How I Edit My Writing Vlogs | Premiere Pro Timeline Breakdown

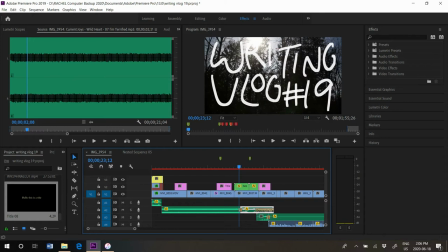repeats a whole bunch of times but I needed to like hurry it up because I didn't want my intro to be long so I essentially cut it at the perfect time so that it would flow into the song and this is a constant power a little band-aid quote unquote audio transition and
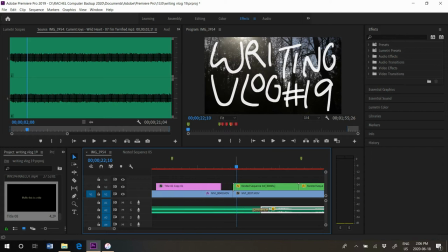constant power will essentially propel the audio quite smoothly like it doesn't decrease the volume it's it's exactly what it sounds like it's constant power it powers directly into the next audio that you've cut so these two audios they sound it sounds like the song it doesn't sound like i cut it does it
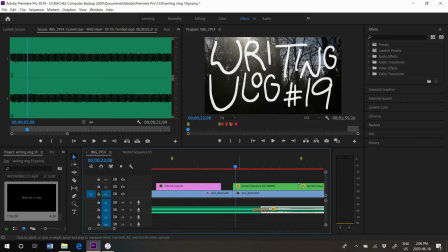like maybe maybe to some of you it sounds like i cut it but this is not how the original song sounds the intro of the song is much longer but i do that a lot so many of my vlogs i've cut the audio i can link all of them where i've cut the audio if you want to see more examples of that and basically how i do that it's just a lot of tweaking i do it with bummer friends which
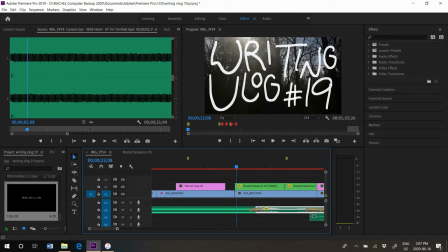i will show you towards the end of this video but i will essentially just use a lot of constant power little quote-unquote band-aids aka the audio transitions between my cuts and i will just like increase or decrease the length of this like let's play it if i made this band-aid really long
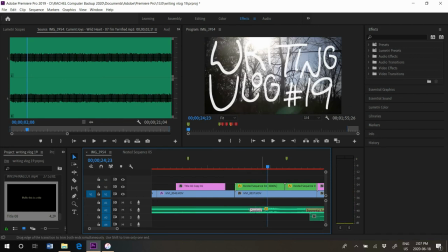it still sounds perfect that's kind of funny um what if we made it like really small
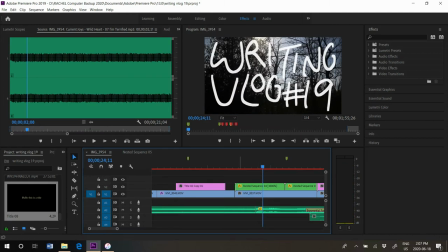so it sounds a bit choppier and if we remove it all together
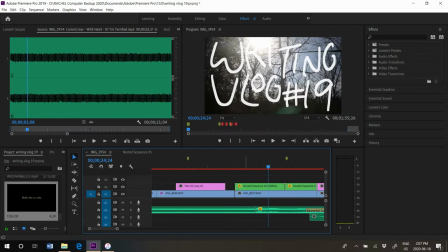do you hear that little like click i'll play it again do
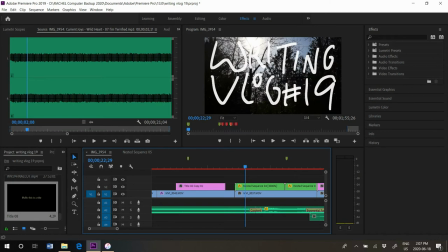you hear the click and it'll it'll it goes away when i add this this just smooths it out some
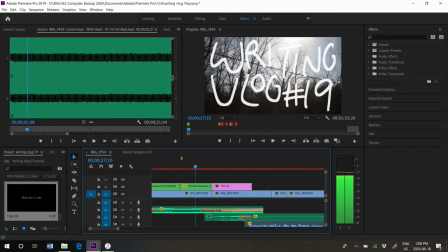of my favorite things to do are the audio transitions and we'll move past that and now we have the exponential fade
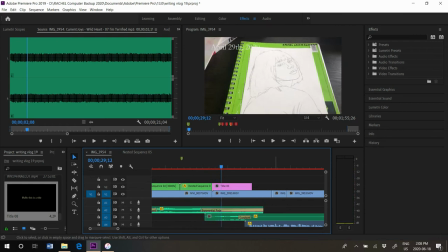so um as you can see there's another audio track here and this
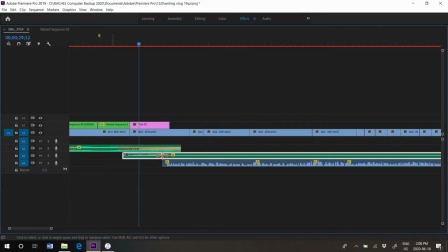is just music and this is um brotherhood by mon placer year,
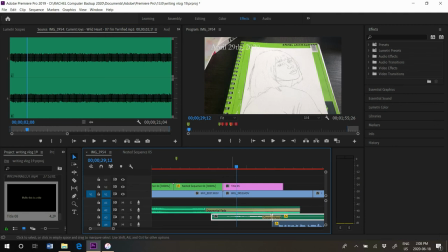which is a completely free song. and so this is brotherhood by mumplies here. instead of just like cutting off the song like this, like getting rid of this um exponential fade, which sounds exactly like what it is, this is what it would sound like. it would just cut off.
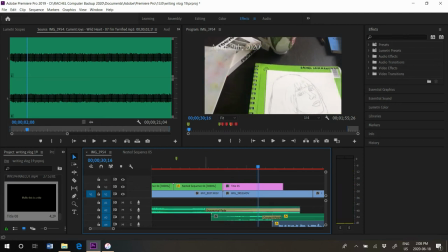that's not very relaxed. what i do, i do this a lot,
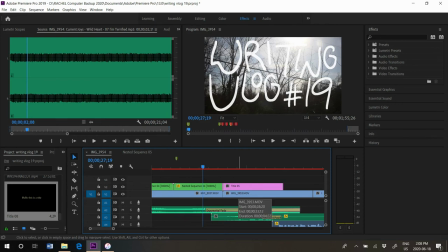is i do this sort of cut where the audio from the intro will overlap with another song.
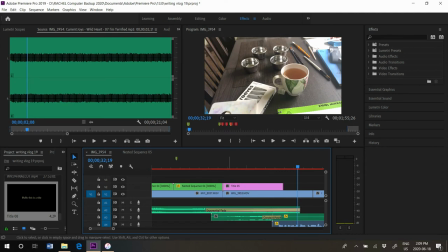You hear that? And then it also overlaps with me speaking. And that's just to sort of smoothen out everything. And that's why I have an exponential fade. This does exactly what it sounds like. If I dragged it, like, let's say, if I made it shorter, this is quite a long exponential fade.
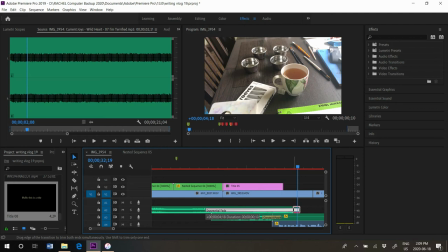Sorry, my clicking is so bad. My touchpad on this computer is broken, so it's kind of hard to click. So let's say I made it really, really small. I'll just mute my talking. this is what it would sound like.
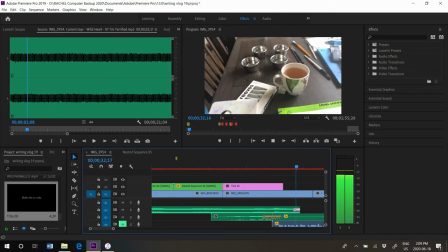Like it would go away quite fast like but instead I kind of want it to be very gradual.
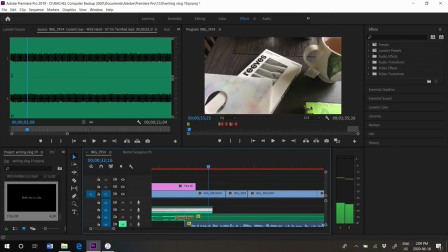Hence the very long audio transition. And then so now we're actually in the vlog itself and really all I do is order the clips. So in the order I film them is the order in which they appear and that's really the only thing I have to keep in mind, it's just for the intro purposes, I have to keep in mind that the first clip I film will be the intro.
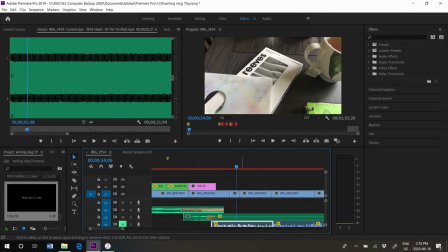So if it will not work in the context of an intro, I need to change it. This is actually a voiceover, this little audio, this blue thing that I've selected here.
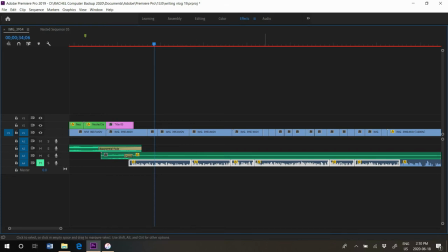This is a voiceover that I recorded on my phone and then I just imported it. Not really all that important.